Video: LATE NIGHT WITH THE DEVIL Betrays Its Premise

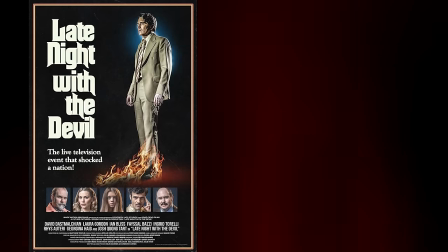It's just math, but it's nice to see that between Late Night and Immaculate, Rosemary's Baby's legacy is still going strong.
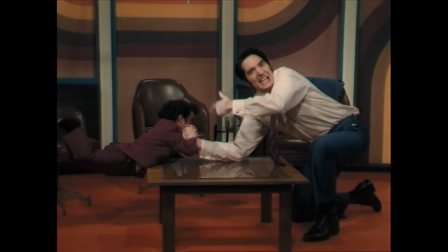Unable to get past Johnny though, Jack resorted to more desperate Geraldo-style tactics by booking confrontational guests and appealing to the lowest common denominator.
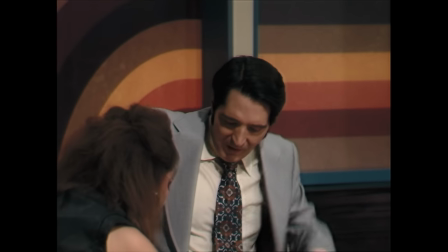We are going to take a break, and I'll be right back, and you will not.
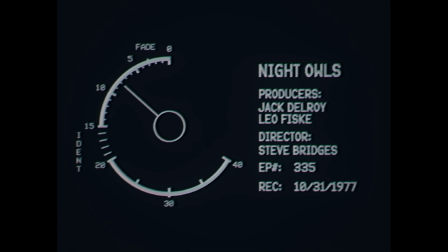That brings us to the final broadcast, which this film claims to be.
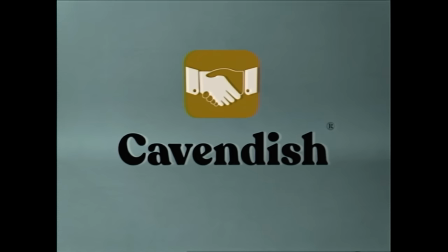Actually, the film claims to be a restored master of the original broadcast, plus never before seen behind-the-scenes footage.
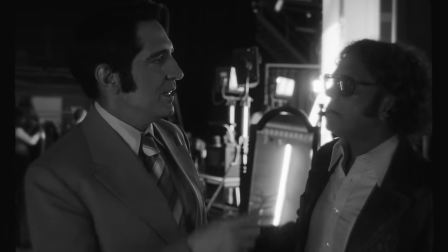All this means is that when the show goes to break, the footage turns black and white and follows Jack backstage for private conversations.
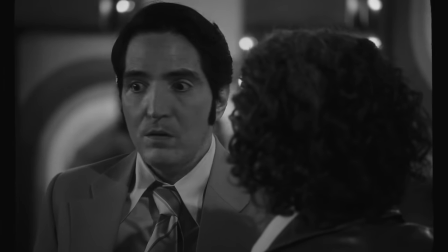We're never actually told why someone is following them around backstage to catch some candid moments, but no one ever seems to notice the backstage camera either.
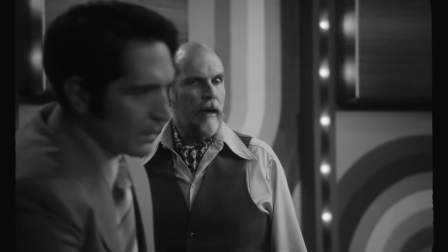I kept waiting for Dasmalchen to jim the camera or chase the cameraman away, but it doesn't happen.
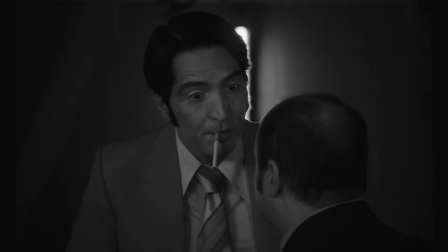It's just never acknowledged. This gives the filmmakers an easy way to drop some exposition on us, or advance the story by simply telling us something is happening.
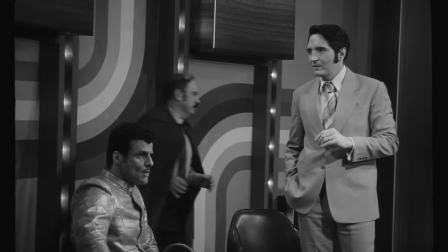But it also feels like they couldn't find a way to tell the story with the premise and aesthetic they wanted to.
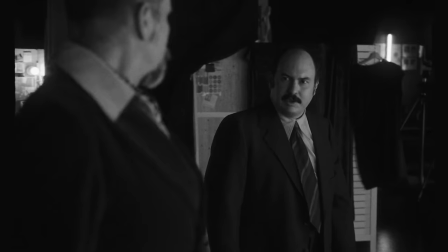So they added this.
You should have cut the whole show right after Christou died. Bombed you mean?
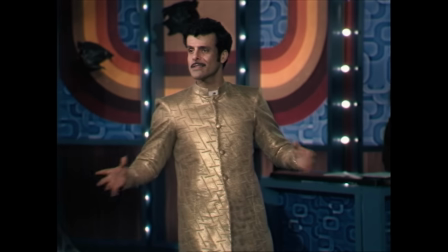No. Didn't you hear? He's dead.
Things start to go awry when resident charlatan Christou has a real-life overpowering connection with the dead.
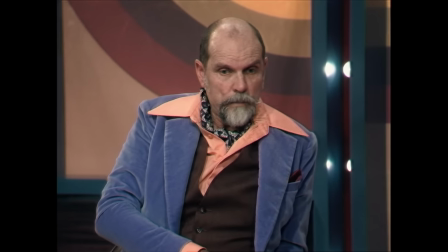It's written off by everyone as part of the show, especially the arrogant skeptic Carmichael Haig, played with smarmy excellence by the Matrix trilogy's Ian Bliss.
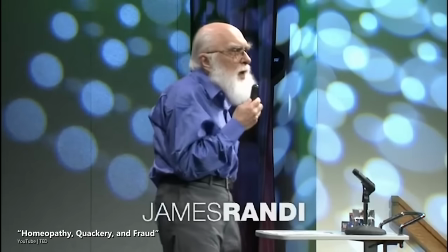Haig is something of a highlight of the film for me. Clearly he's based on the amazing Randy, a magician and escape artist who became a celebrity skeptic with heavy emphasis on the celebrity.
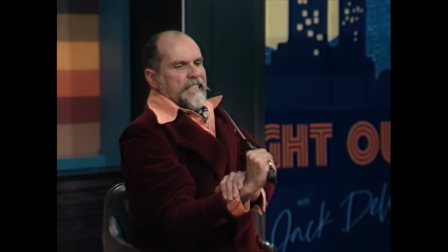Like Randy, Haig is more concerned with bullying guests and demonstrating his superior intellect than he is with real scientific research.
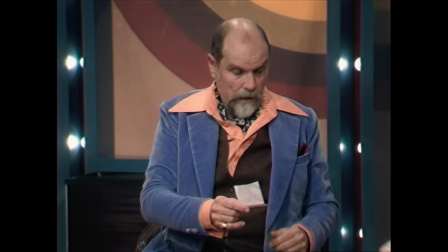Haig also provides the through-line of the episode, as he has a half-million-dollar challenge for anyone who can prove the supernatural is real.
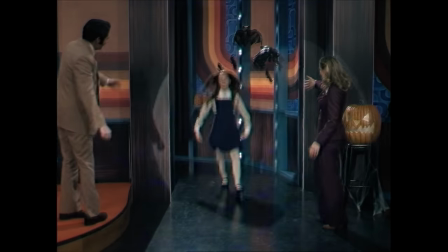When Christo's I-Corps spouting death rattle doesn't satisfy, Jack brings out parapsychologist Dr. June Ross Mitchell and her patient Lily.
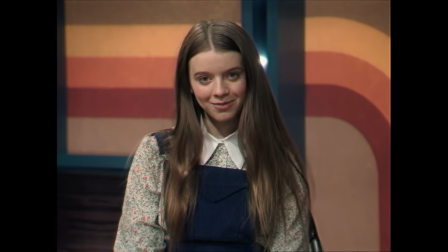Lily would be the other standout of the cast, played with vacant creepiness by Ingrid Torelli.
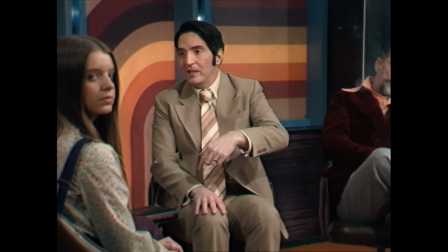Her awkward stares into the camera would be just that in real life.
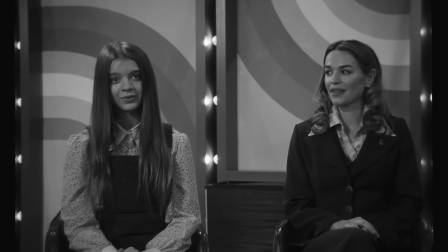She's nervous on television after all, but in the context of a hey there's something definitely wrong with this kid movie, her wide-eyed glee is unsettling.
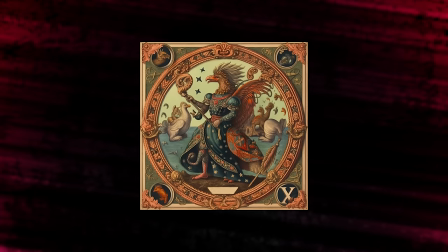Lily is the survivor of a cult that worshipped Abraxas, who is one of those deities that has leaked into multiple cultures and occupies several roles.
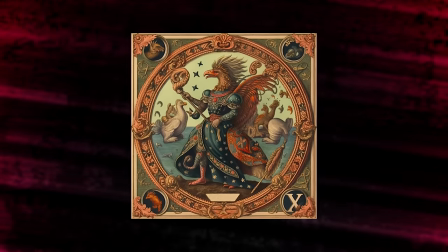Sometimes he's a god, sometimes he's a demigod, sometimes he's a demon. Here, he's a stand-in for the Devil.
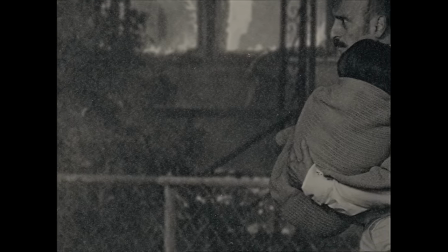The Abraxas worshippers set fire to their compound, and only Lily survived. But wouldn't you know it?
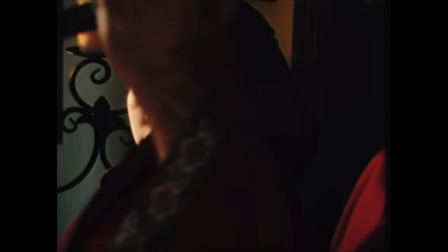The one way Abraxas can enter you is if you witness a sacrifice in his name. So Lily has been possessed.
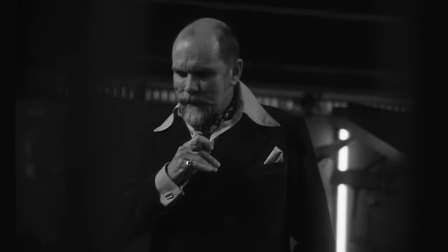Or so Dr. June says. Haig, of course, is still skeptical.
It so happens I have a PhD in the subject.
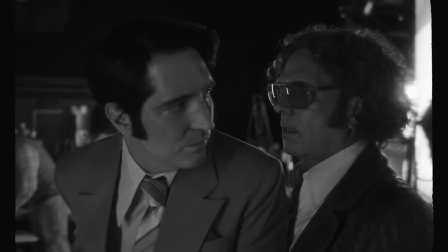From the University of Hogwarts, if I'm not mistaken.
A combination of ratings pressure from the network, Haig's annoying skepticism,
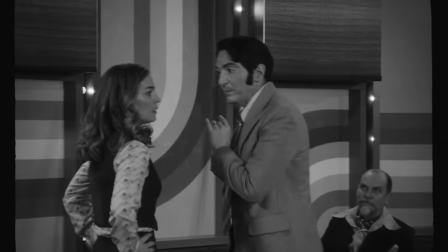and And lust for that top spot lead Jack to push June into bringing out Abraxas on live television.
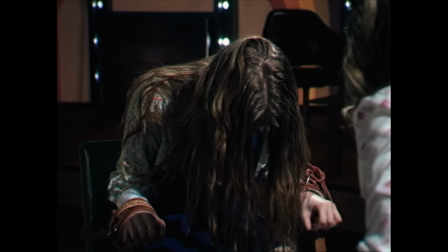You know who I am, Doctor?
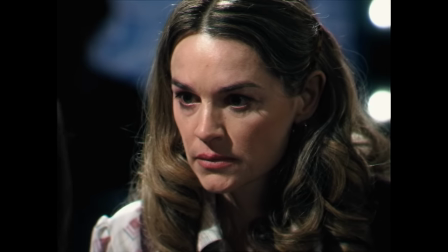Both Jack and June get more than they bargained for, as Lily slash Abraxas reveals the affair they've been having.
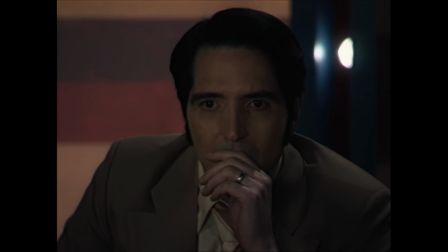And we also learn that Abraxas is the deity that the Grove has been making sacrifices to.
Good to see you again, Jack.
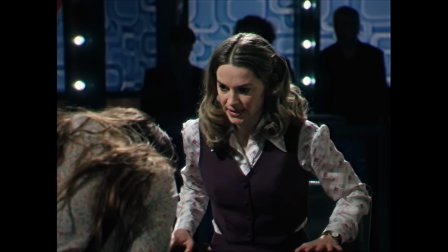This is a great scene, with Torelli doing her best Linda Blair impression, all contorted and vile.
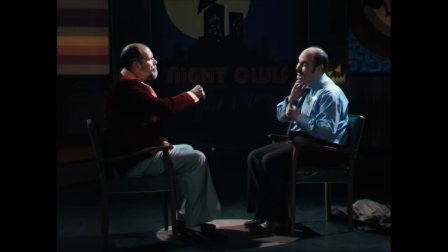And then… it's all downhill from there, thanks largely to the filmmakers abandoning the premise so that they can get the ending they wanted.
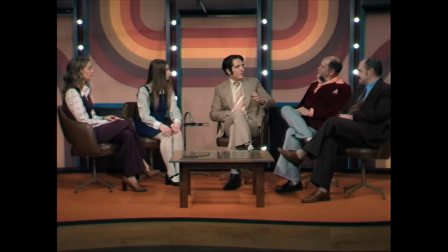Haig accuses Dr. June of putting the audience under mass hypnosis, to convince them they just saw a demonic possession.
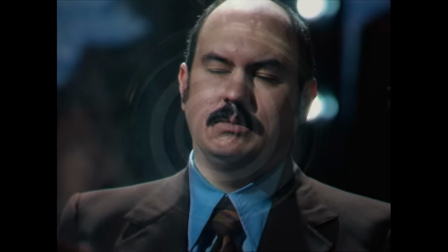To demonstrate? He does the same to Jack's sidekick Gus, convincing Gus that worms are crawling around under his skin.
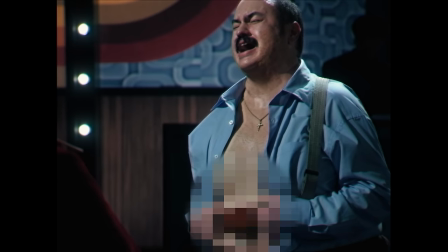And we get the lovely sight of Gus pulling his own stomach apart to let the worms come spilling out.
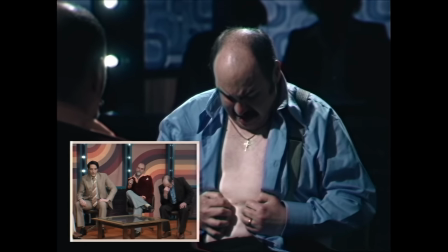When they roll back the footage though, it's all just a series of suggestions from Haig, who had hypnotized the entire audience. except Lily.
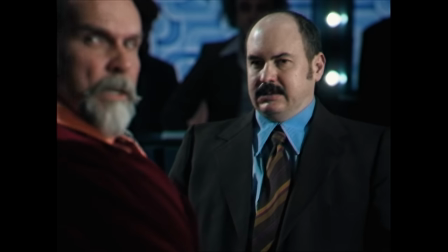It's right around here where the film stops working for me. The mass hypnosis trick only works to give us a good gross-out shot.
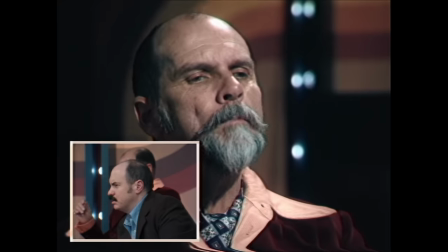It doesn't add anything to the story that wouldn't also be added through Gus crawling around like a goof, which we see later on anyway.
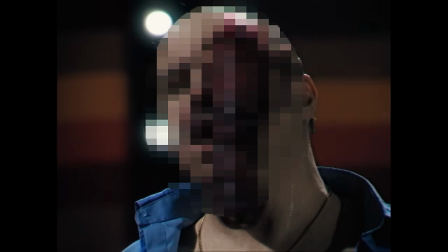Plus, it calls into question which things are being captured on film, and which are part of our collective hallucination.